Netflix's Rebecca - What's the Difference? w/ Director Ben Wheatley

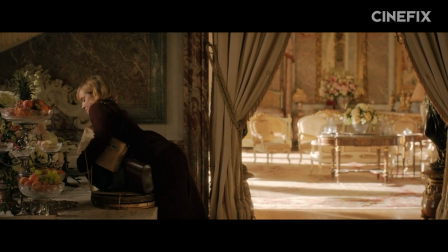How about just the future Mrs. De Winter for now?
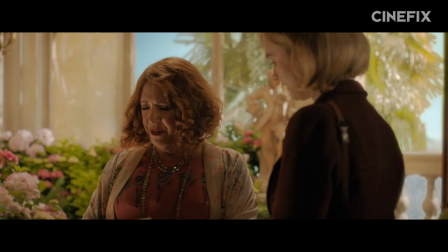Anyway, she's in Monte Carlo as a lady's companion to the American and very wonderfully awful Mrs. Van Hopper, the epitome of a tacky social life.
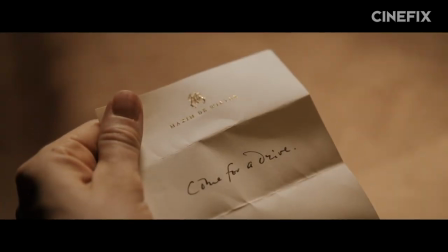Thank you, Mrs. Van Hopper.
The book and the movie play the same beats with the future Mrs. De Winter sneaking away for rendezvous with Maxim after Mrs. Van Hopper takes ill.
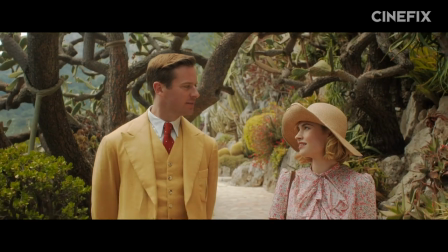They take drives and have lunches and talk and just generally fall in love.
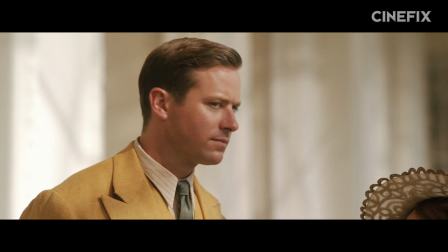But all the while, the future Mrs. De Winter is hit with stories of the great love Maxim shared with Rebecca.
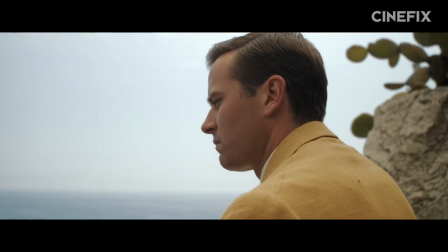Whether it be stories from Mrs. Van Hopper, a distant stare from Maxim, or an inscribed book of poetry.
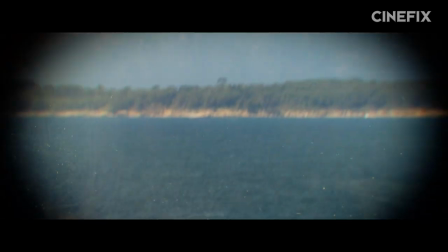The main differences show up as the adaptation's modern updates to the story begin to show.
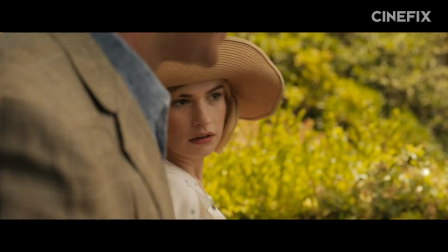The film version in 2020 obviously had more leeway to deal explicitly with sex, both the having of it on a beach and Mrs. Van Hopper's salty reaction.
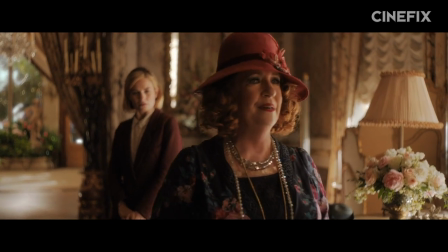While book Van Hopper simply implies the narrator has been doing something she she ought not, movie Van Hopper goes full crass.
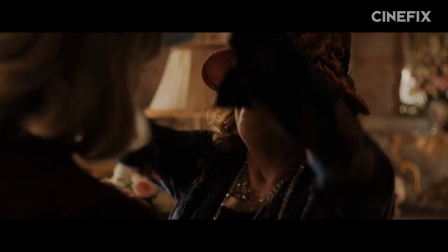When you trap a man between your legs, they don't stick around for long.
But the most obvious difference in this first section is the age difference.
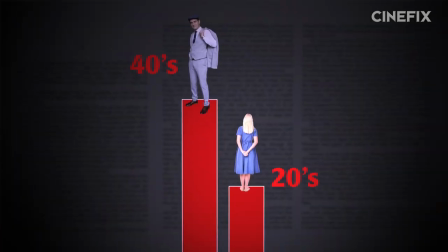Book Maxim is in his 40s, while the narrator is in her early 20s. Armie Hammer and Lily James' play is much closer in age.
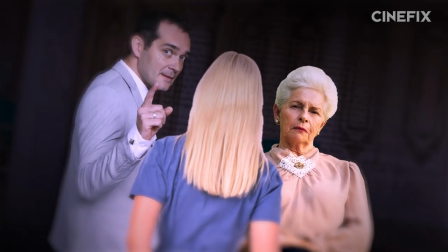And where the book leans on the future Mrs. De Winter's youth as the source of her uneasiness with nearly every character the narrator included,
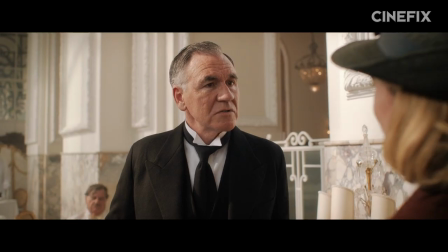almost constantly treating her like a child, the movie leans more towards the issue of social status.
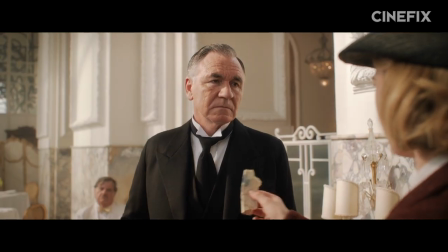The future Mrs. DeWinter fumbles her way through tipping, looks out of place in the lobby of a fancy hotel,
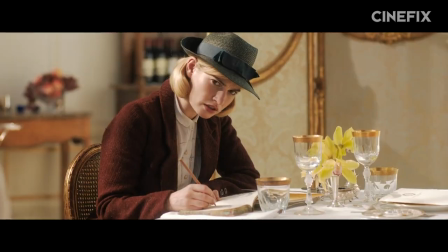and she even commits the ultimate faux pas in polite society, repeating French words she overheard,
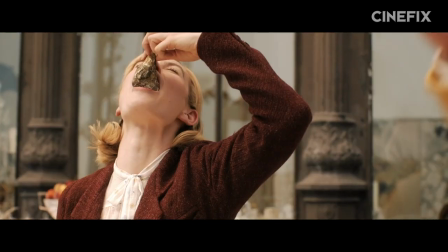and accidentally ordering oysters for breakfast. Ooh, ghastly.
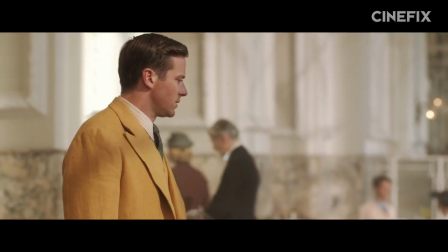But nowhere is the shift in emphasis from age to status more clear than in a scene that was added to the movie from scratch.
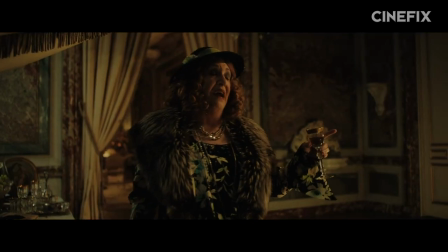The future Mrs. DeWinter, laying in her bed in the next room, overhears Mrs. Van Hopper talking some serious about her.
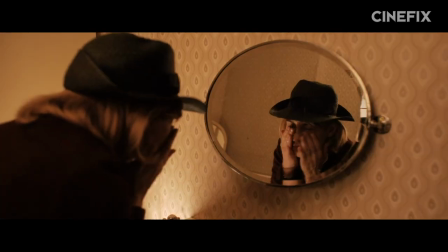And while Du Maurier could simply write that the future Mrs. De Winter was having these thoughts, in the visual medium of cinema we had to see it.
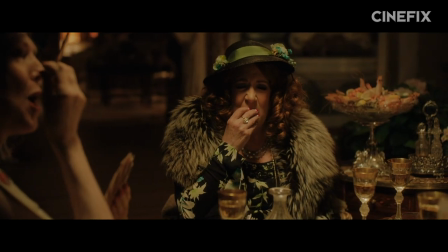There's something to be said about the world of the narrative bullying the main character.
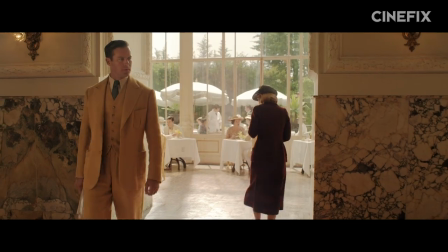The more you see a character being dragged through the mud, whether it's physically or just in that kind of sense of just being talked about, the more you kind of side with them.
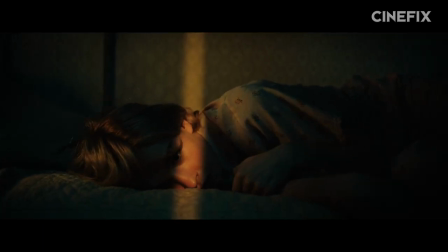And also it's the kind of human level understanding. You know what that is.
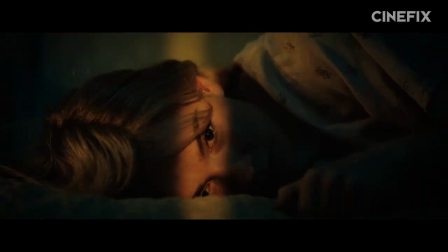You know how excruciating that would be you know everybody's experienced something like that and so there's a direct contact between the character and the audience in a way that maybe the higher ticket kind of melodrama moments are harder to swallow because maybe you
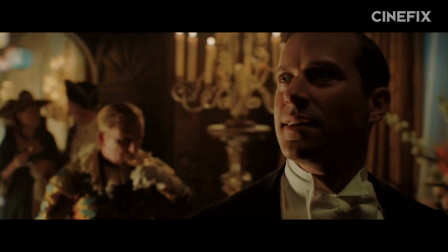haven't been involved in some you know grand romance where
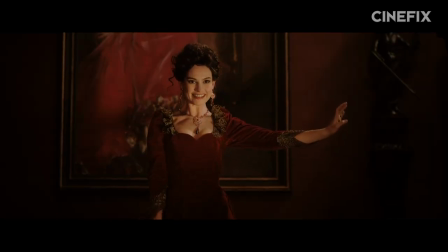you were embarrassed at a party with thousands of people there but just the little aggressions
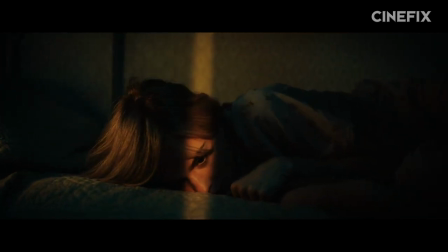so that kind of stuff all pays to when you're feeling sympathy for the character and then you then you're caught into the film,
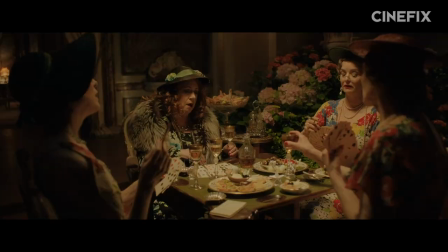really. The small and intimate scene with the narrator is just one of several subtle things the movie does to adapt her character to the screen.
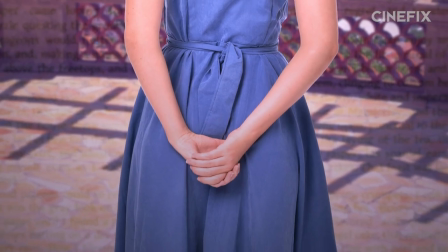In the book, she's more timid and frequently left out of conversations altogether.
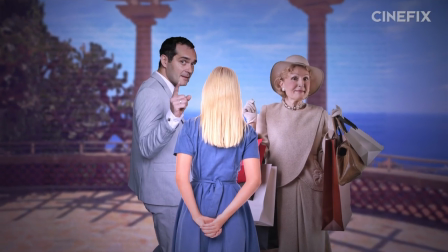For example, when Maxim tells Mrs. Van Hopper about the engagement, he has the super close to being Mrs. De Winter wait outside while he goes in to speak with her employer.
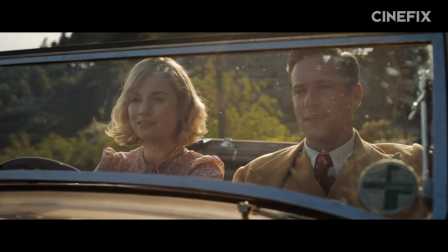Movie almost Mrs. De Winter, however, takes a more active role in the burgeoning relationship, literally getting behind the wheel at times.
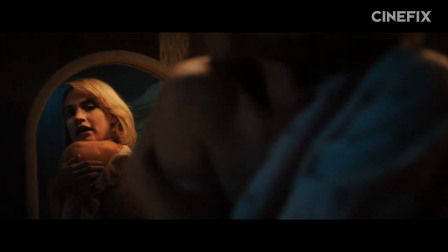Saying things out loud to Maxim that are only her thoughts in the book and at the very least standing there next to Maxim while they talk to Mrs. Van Hopper.
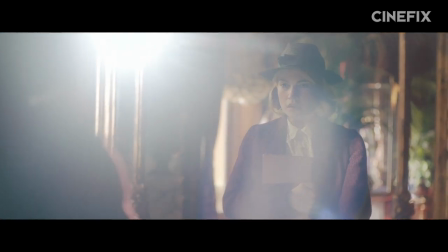But this isn't simply a case of updating the narrator to feel like a more modern woman. It gets at a different aspect of adaptations altogether. Main thing we found is there was a gap between what she was saying in the book and what her actions were. That was the gap that we could open up to change some of the things on screen. And I think that maybe sometimes when you do an adaptation, like an absolute nuts and bolts, line for line adaptation of what's said or described in the book is not necessarily going to get to the essence of the book.
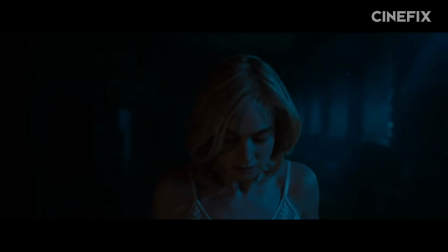Because there's a bit of a thing that DeMaurier is playing in terms of how reliable she is as reporting this stuff.
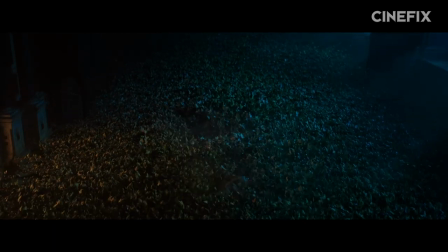That maybe if you then just take her at face value, you actually misrepresent the book in many ways.